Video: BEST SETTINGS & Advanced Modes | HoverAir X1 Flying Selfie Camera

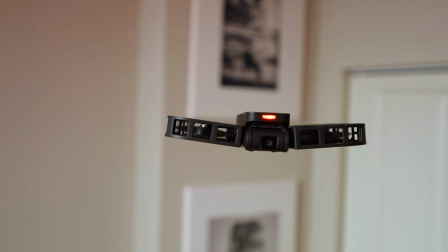0s
Ahoy, this is Azinka. This is Hover Air X1 flying selfie stick I introduced on my channel a while ago.
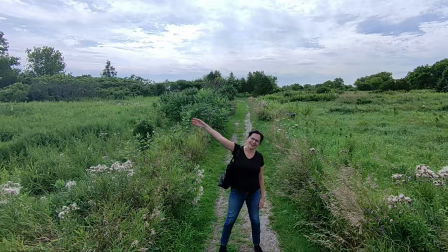7s
Anybody can fly this. No GPS required. It's all AI powered.
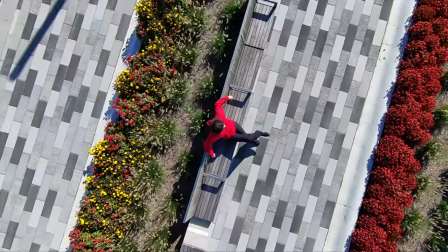12s
It takes off and lands from your hand. Today, let's go through advanced features and settings when it comes to getting the best selfie shots on the go.
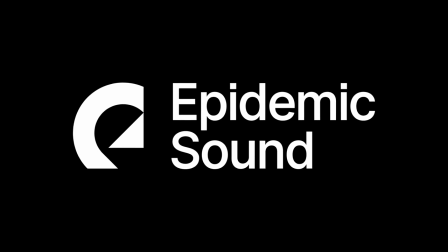23s
This video is sponsored by Epidemic Sound. Let's jump straight into Orbit Shot.
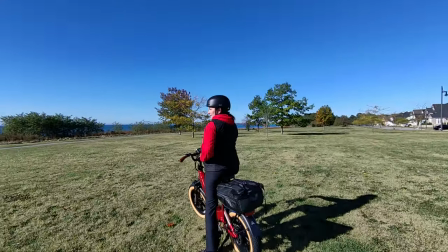29s
If you are going to be using only default settings on this camera, you are going to miss out on much nicer creative angles.
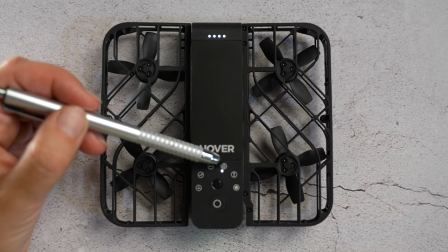37s
That was just a very standard, basic, flat orbit shot. Let's go through settings and change a few things here.
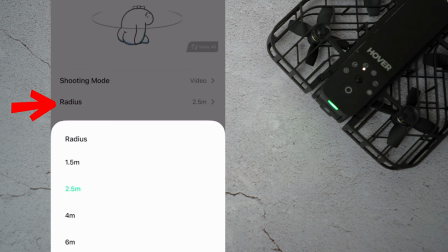44s
First of all, you can change the radius between 1.5, 2.5, 4, and 6 meters.
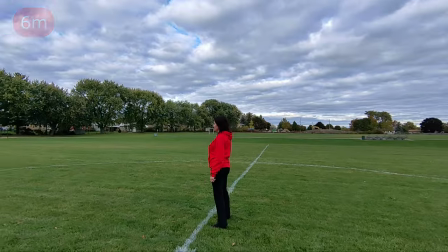50s
If you want to show off the location you are at, increase the radius to 4 or 6 meters.
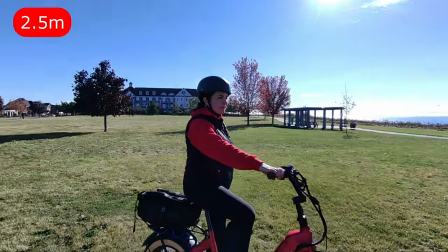58s
If you want the focus to be on you, go with 1.5 or 2.5 meters.
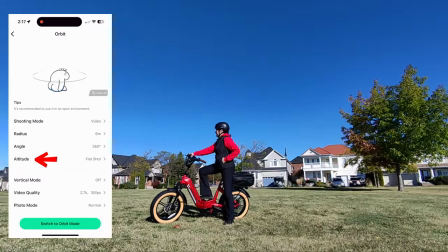63s
Let's talk about the altitude. The nicest view, sort of a hero shot, you will get if you select lower 1 meter.
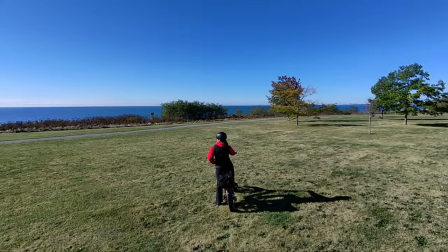72s
If you want to achieve a shot which looks like a typical drone shot, select rise 1 meter. You can use the clips separately, or you can combine them together just like this.
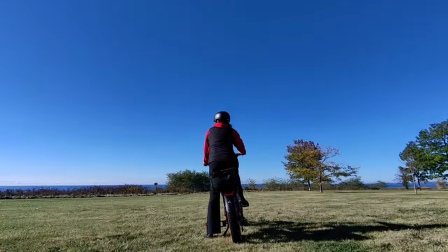Zoom out shot is next. If you are going to select just a short distance and a very flat standard shot, the result will be just okay.
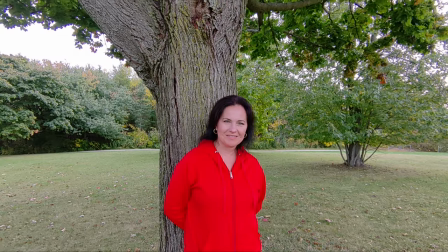102s
How can we make it better?
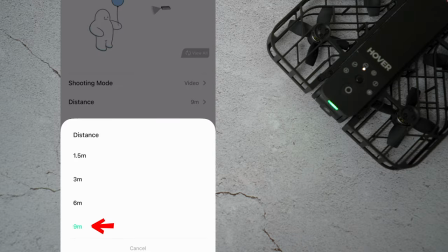104s
Look at the difference you are going to get if you increase the distance to 9 meters and change the altitude to rise.
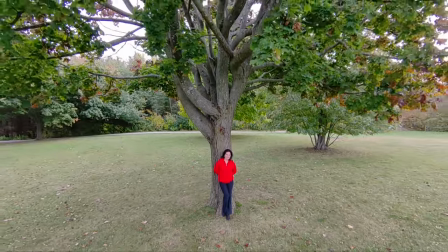112s
You are going to reveal this beautiful tree, giving the shot a more interesting view.
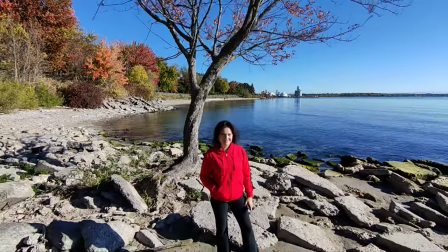116s
Or here in this shot, suddenly seeing the whole scenery changes the shot completely. This is very suitable if you're gonna be standing under the tree or gazebo or in front of a nice house.
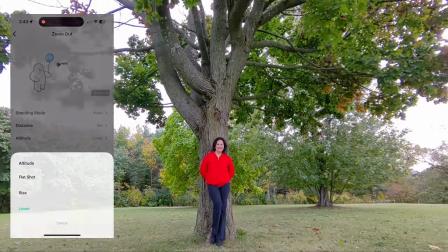131s
Another variation of the same shot with similar effect is selecting lower altitude instead.
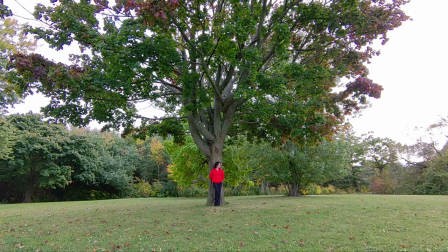137s
The shot will reveal what is above you, but you will still be the main focus of the shot. The opposite would be the next shot, the zoom in shot. And the same thing as before. If you are just going to select the short distance and a flat standard shot, it's just going to be okay.
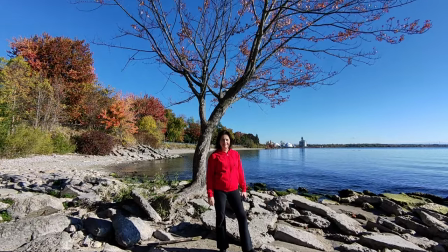155s
You're not going to get much of an effect.
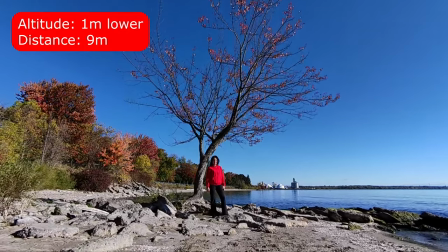159s
The nicest shot, in my opinion, is if you go with a lower altitude and 9 meters distance.
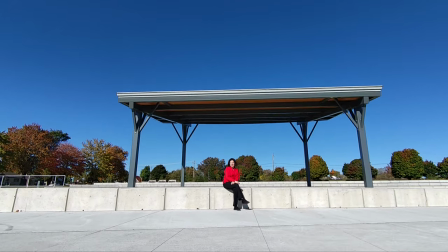166s
In this shot, watch the roof changing its shape, giving a nice revealing effect.
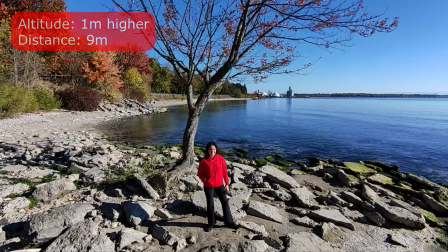176s
On the other hand, if you select higher altitude, you will get a perfect shot for opening a new scene, establishing a location.
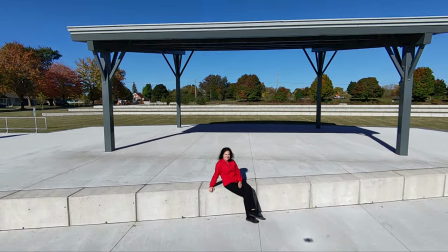185s
Here is a perfect opportunity to cut it into a close-up talking headshot. Bird's eye shot by default will be just a rise shot from a nearby distance.
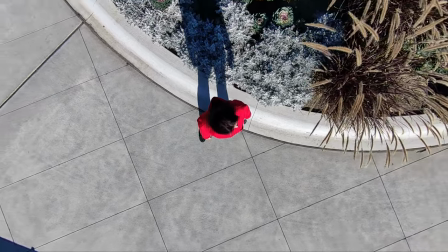197s
The camera is not gonna be that high. On top of it, there is nothing interesting about the shot as the location is boring. There are a few things you can do to make it a lot more interesting and dynamic.
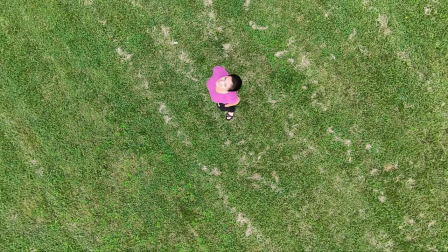211s
First of all, don't choose just a plain ground, but look for interesting shapes.
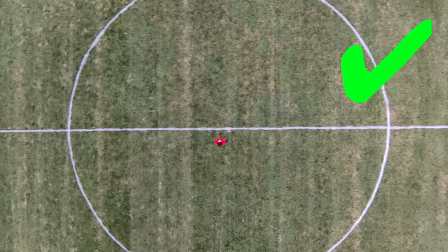217s
Big circle or lines. Imagine how the view is going to look from above. Selecting the right location will make a big difference. Select 15 meters altitude and edge spin.
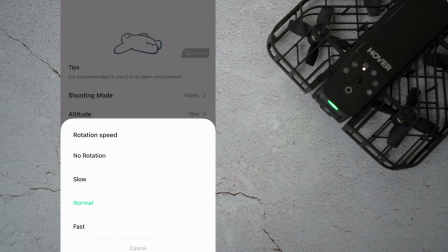232s
You can choose between slow, standard, and fast spin.
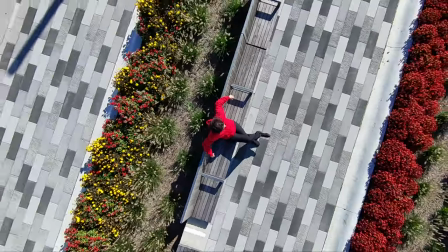236s
This effect works very well for this location with straight lines.
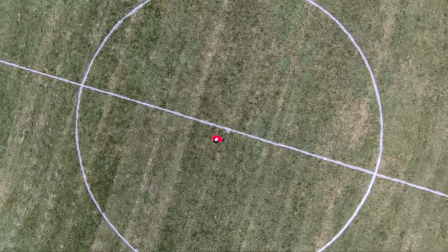242s
Even this location looks interesting from above. The key is to pick the right location.